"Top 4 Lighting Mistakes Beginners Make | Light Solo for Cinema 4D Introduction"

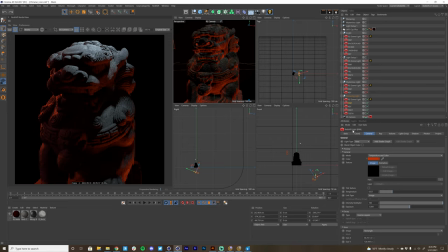(16:31)
Use complementary colors too. Think about your color theory when you are using colors with lights. So again, to light more intentionally, that looks a little menacing. Again, I wanna reiterate the fact that I can turn on all the lights in my scene by holding down Shift and clicking the light solo button.
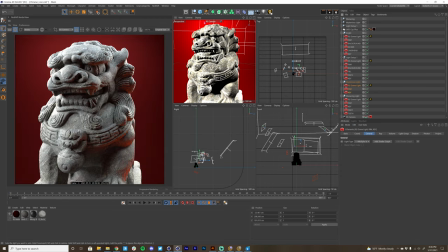(16:49)
You can actually see the light solo button is no longer blue, so that means that light solo is not active. But the moment I go ahead and maybe just select these mysterious lights here and click on the light solo button,
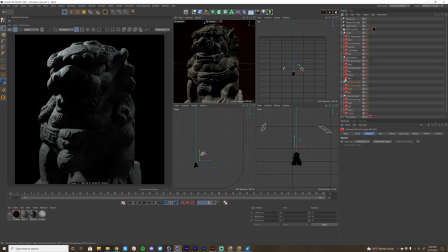(17:01)
it's going to turn blue, meaning that the light solo is active. And you can see that we're just soloing these mysterious lights here. And again, we're leaving a lot of the object in shadow, and we can go in here. Gonna hit the shortcut key for light solo, and you can see each contribution of each light.
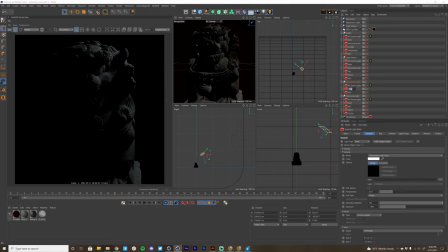(17:19)
So this is kind of like, this is actually more of a fill light, I would say. It's always good to name your lights too, so when you are soloing each light, you know which light's doing what, and you know where to pinpoint and solo. So here's the key. You can see the key is leaving a lot of the object in shadow,
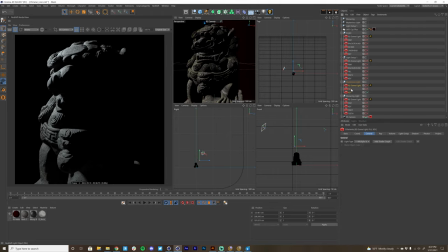(17:38)
and this is actually really great to elicit that sense of mystery. And one tip that I'll tell you is use the 70-30 rule, where you either have 30% of your object really lit up and the other 70% in shadow,
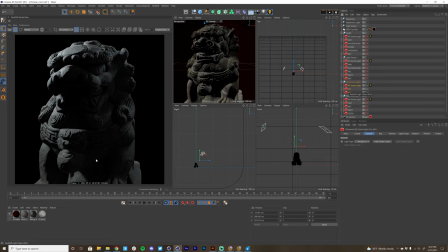(17:55)
or the opposite, where you have 70% of your object in light and 30% in dark shadow. That adds a nice contrast ratio. You don't want it to be evenly split 50-50, because in design, when things are 50-50, it looks boring and the same.
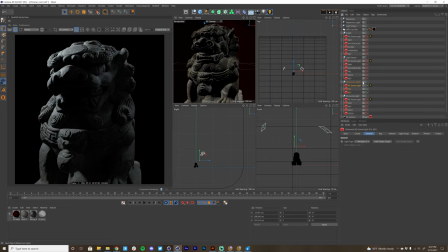(18:12)
But the moment you add some contrast in like scale and lighting and gradients, that's when it really starts to come together. And again, I can double click on this selection object here to select some lights and hit the shortcut key to solo. And I'm again auditioning a new lighting setup here,
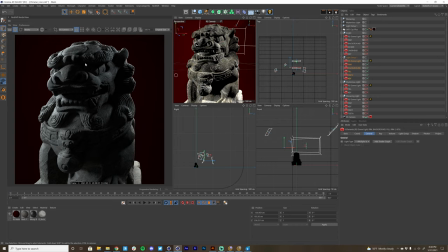(18:31)
where here I would say we're probably a little bit more 70 illuminated and 30% in darkness. And it's just, again, just a really nice contrast ratio. Now, if I go to this bright setup here, it's always important to also match that background illumination.
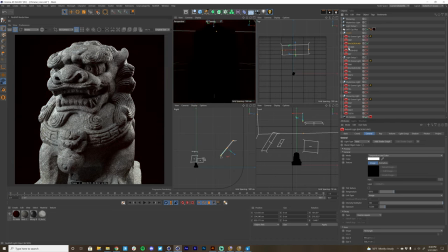(18:49)
If I had this pretty dark, so this is my background light here, if I just solo it, you can see that's the background light that I just brought down the light on.
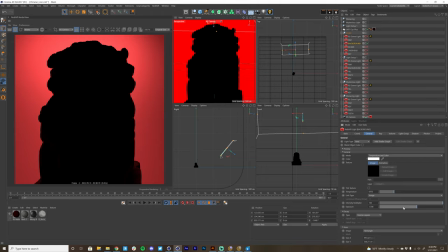(18:58)
You can see that that's actually pretty cool with the silhouette there. But if I hold the command or control key down to turn back on all those other lights,
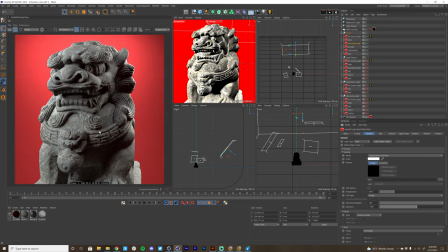(19:06)
it's actually important to match the brightness of the background with the actual brightness of the object itself. So if I bring this background light down pretty dark,
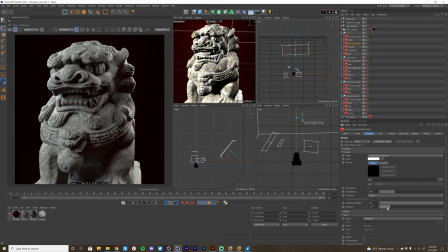(19:16)
you can see that it doesn't really make sense to have this very illuminated object in the foreground in a very dark background. So that's where you want to balance things out and make it seem like the background is in the same world as this object, right?
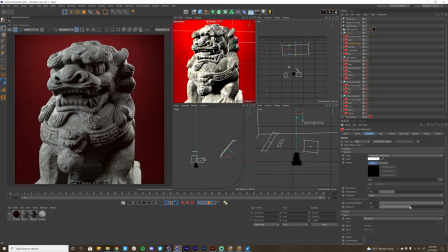(19:30)
So if I bring this background up, you can see that's looking like it's a little bit more believable. They're both in the same space, the background and the object itself, and that's looking really nice. Now, maybe I decide like, okay, let's look at this kicker light.
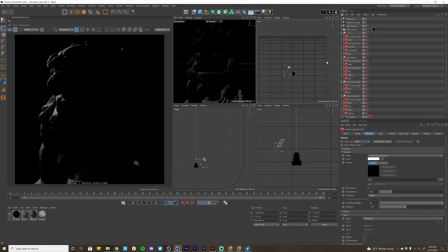(19:46)
Is that too hot? I think that looks pretty good, actually. And maybe I want to move this back a little bit, and let's see what kind of shape we get, how we're shaping this object just with that single light. Again, I love tweaking lighting setups,
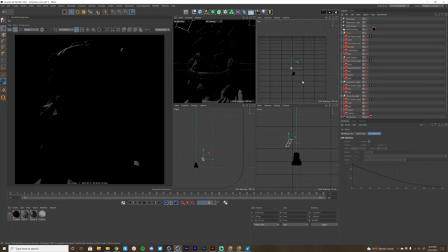(20:02)
and using Light Solo just really helps me scratch that itch to help really dial in these looks.
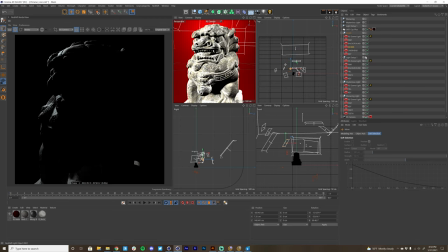(20:09)
So let me just hold the shift key down, click on Light Solo to turn it off, and again, that will turn on all of the lights in your scene.